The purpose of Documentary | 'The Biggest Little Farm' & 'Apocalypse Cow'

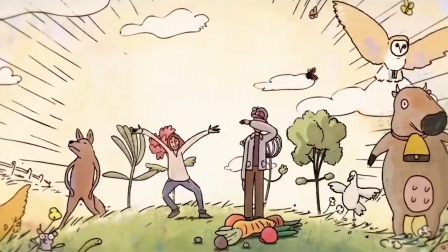There's even an animated scene where Mickey Mouse and Donald Duck would look right at home.
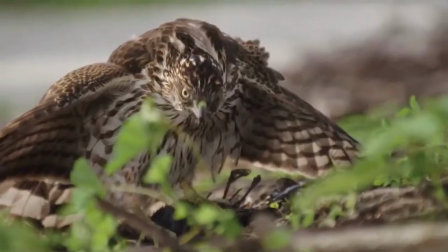From a cinematography standpoint, the film is beautifully shot.
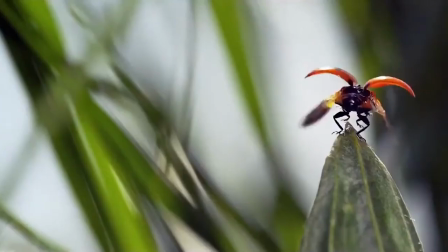There are so many gorgeous scenes and images that have Mother Nature looking like Mrs. Robinson.
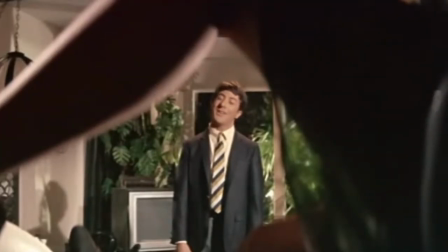Mrs. Robinson, you're trying to seduce me. Of Aren't you?
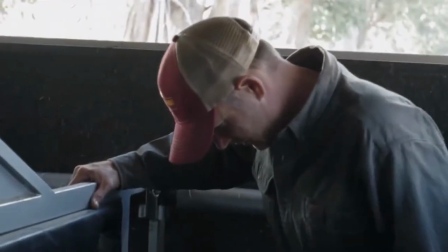course, it helps that 50% of the farming couple is made up of an Emmy award-winning filmmaker and television director.
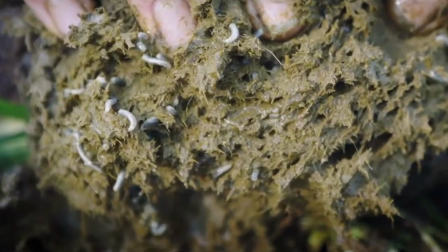Somehow, this film even manages to make maggots in dung look good. But it's not only the visual side of things that leads to this impression. The storytelling element is equally Disney.
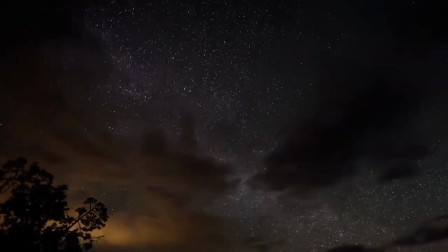John Chester's soft-spoken storytime narration, complemented by the country banjo-twanging,
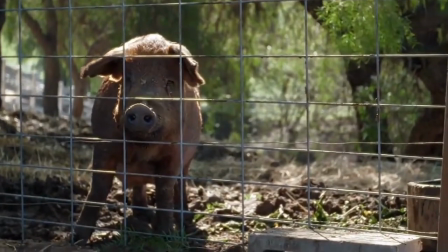xylophone-chiming soundtrack, not to mention the fact that the majority of the main characters are animals,
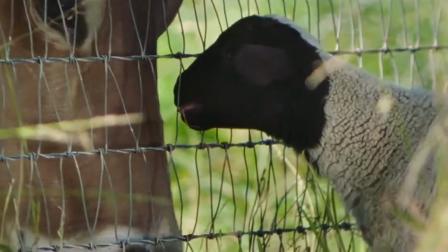and they are really used as narrative devices throughout the film.
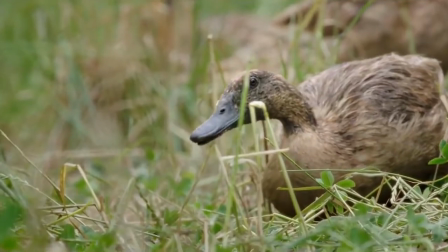They're the ones who are motivating the action and inspiring the solutions to the obstacles that they have to overcome while running the farm. The documentary even chalks up the couple's decision to buy a farm, down to their desire to keep their beautifully blue-eyed dog, Todd. The Biggest Little Farm uses many dramatic techniques and editing tricks that you'd find in fictional filmmaking,
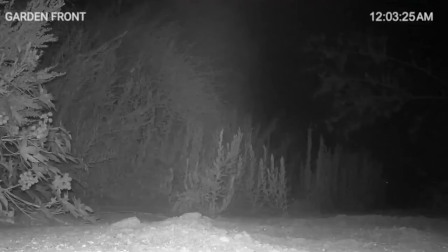whether it's to create a sense of horror,
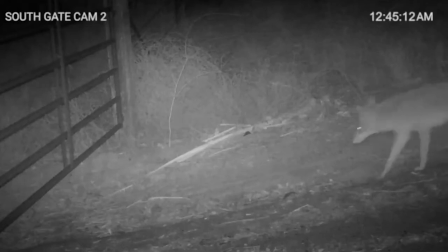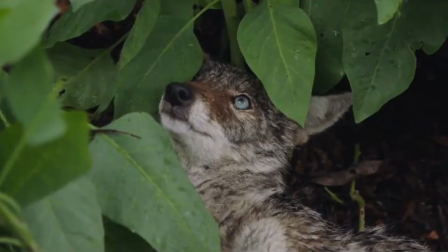or if it's to draw a parallel between the hero and villain.
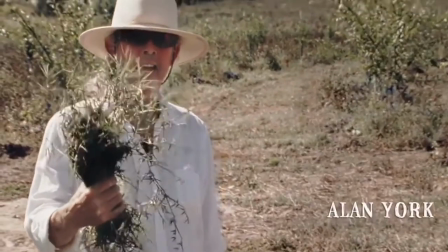There's a great example of metaphorical editing when John and Molly discover that their mentor, Alan, has died halfway through the project.
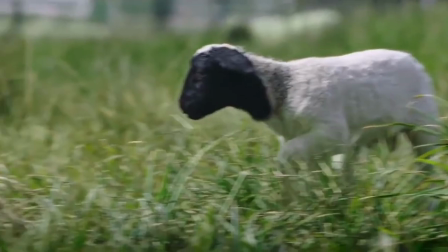And this section is intercut with the death of a sheep and shots of its orphaned lamb trying to survive without its provider.
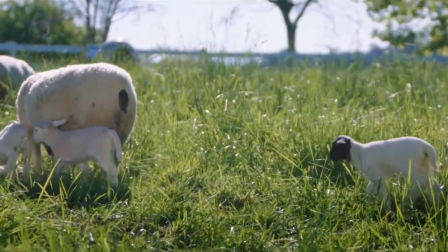The metaphor would be blatantly obvious if it weren't for the veil of tears in your eyes at watching a little lamb roaming around,
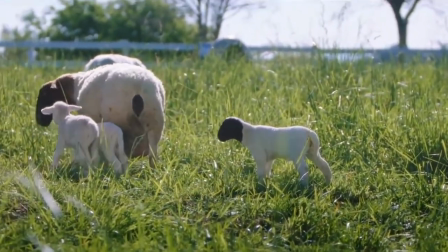following other sheep and being turned away.
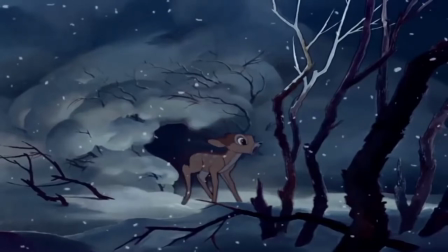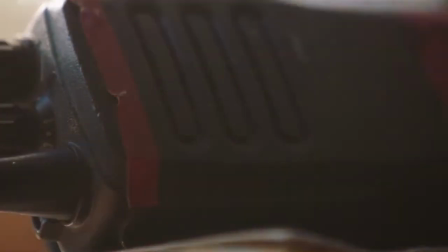It's very, very Disney. The documentary even starts in medias res to hook the audience in right from
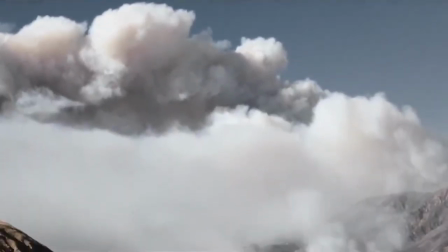the get-go with a Californian wildfire on the doorstep of apricot farms. This is very good filmmaking, but does it make a good documentary?
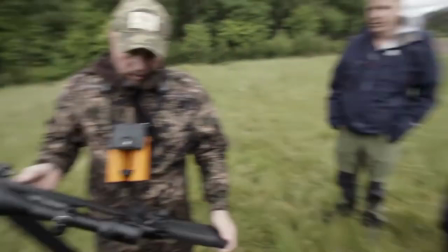Interestingly enough, Apocalypse Cow also starts in medias res, but with environmentalist and vegan George Monbiot about to shoot a deer.
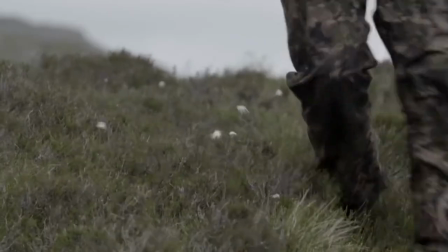Similarly Disney.
The deer will just down in the hollow.
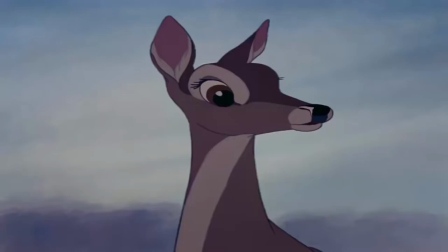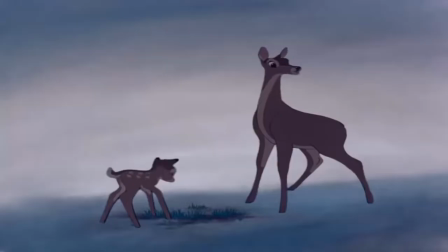Bambi, quick, the thicket.
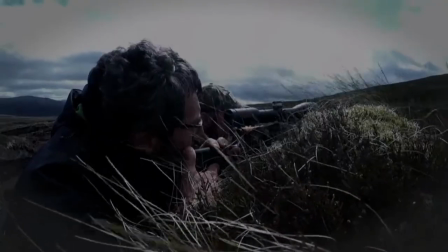But Apocalypse Cow is anything but a Disney documentary thematically.
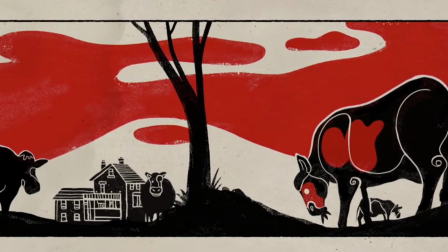The children's story aesthetic has grown up and been replaced with cartoonish comic book style of art with a bold
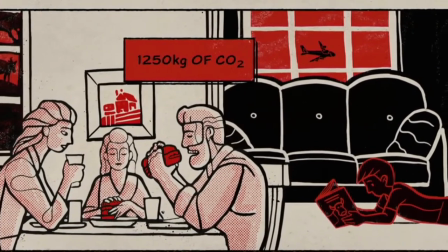three-color palette that is kind of reminiscent of fascist propaganda.
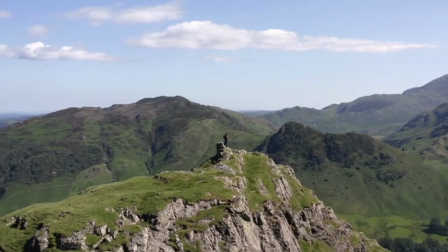The overall look of the film is by no means ugly, but when compared to The Biggest Little Farm,
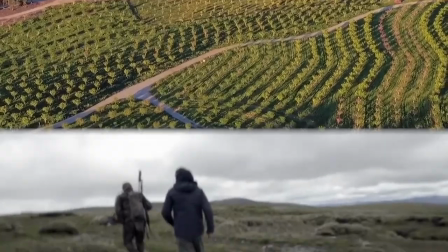it's impossible not to see Apocalypse Cow as overcast, gritty and grounded in reality.
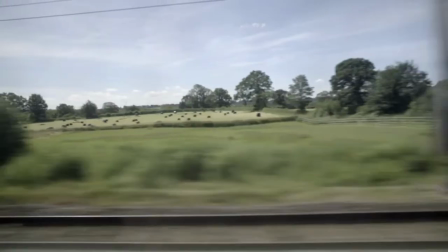Even the soundtrack is more dramatic.
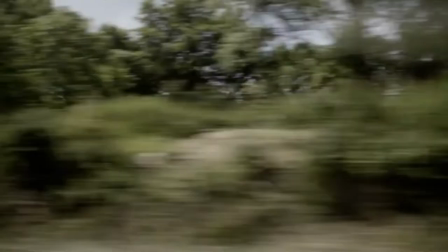The whimsical banjo is replaced with a haunting acoustic guitar beat that marches relentlessly on, just like Monboyo's message. If Apocalypse Cow is what you'd call a hard-hitting documentary, then The Biggest Little Farm is a pillow.
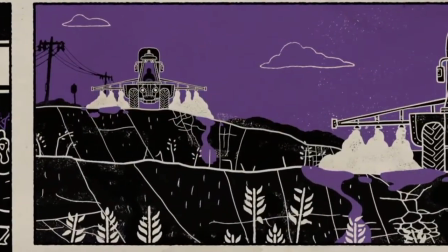The message is front and center at the very start of the film. Farming is killing our planet.
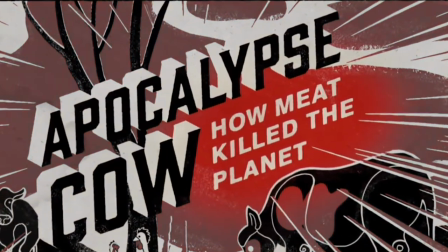And if you didn't know that was what it was going to be about, it's even in the title. Monbiot dives right into the global implications of industrial farming from the out.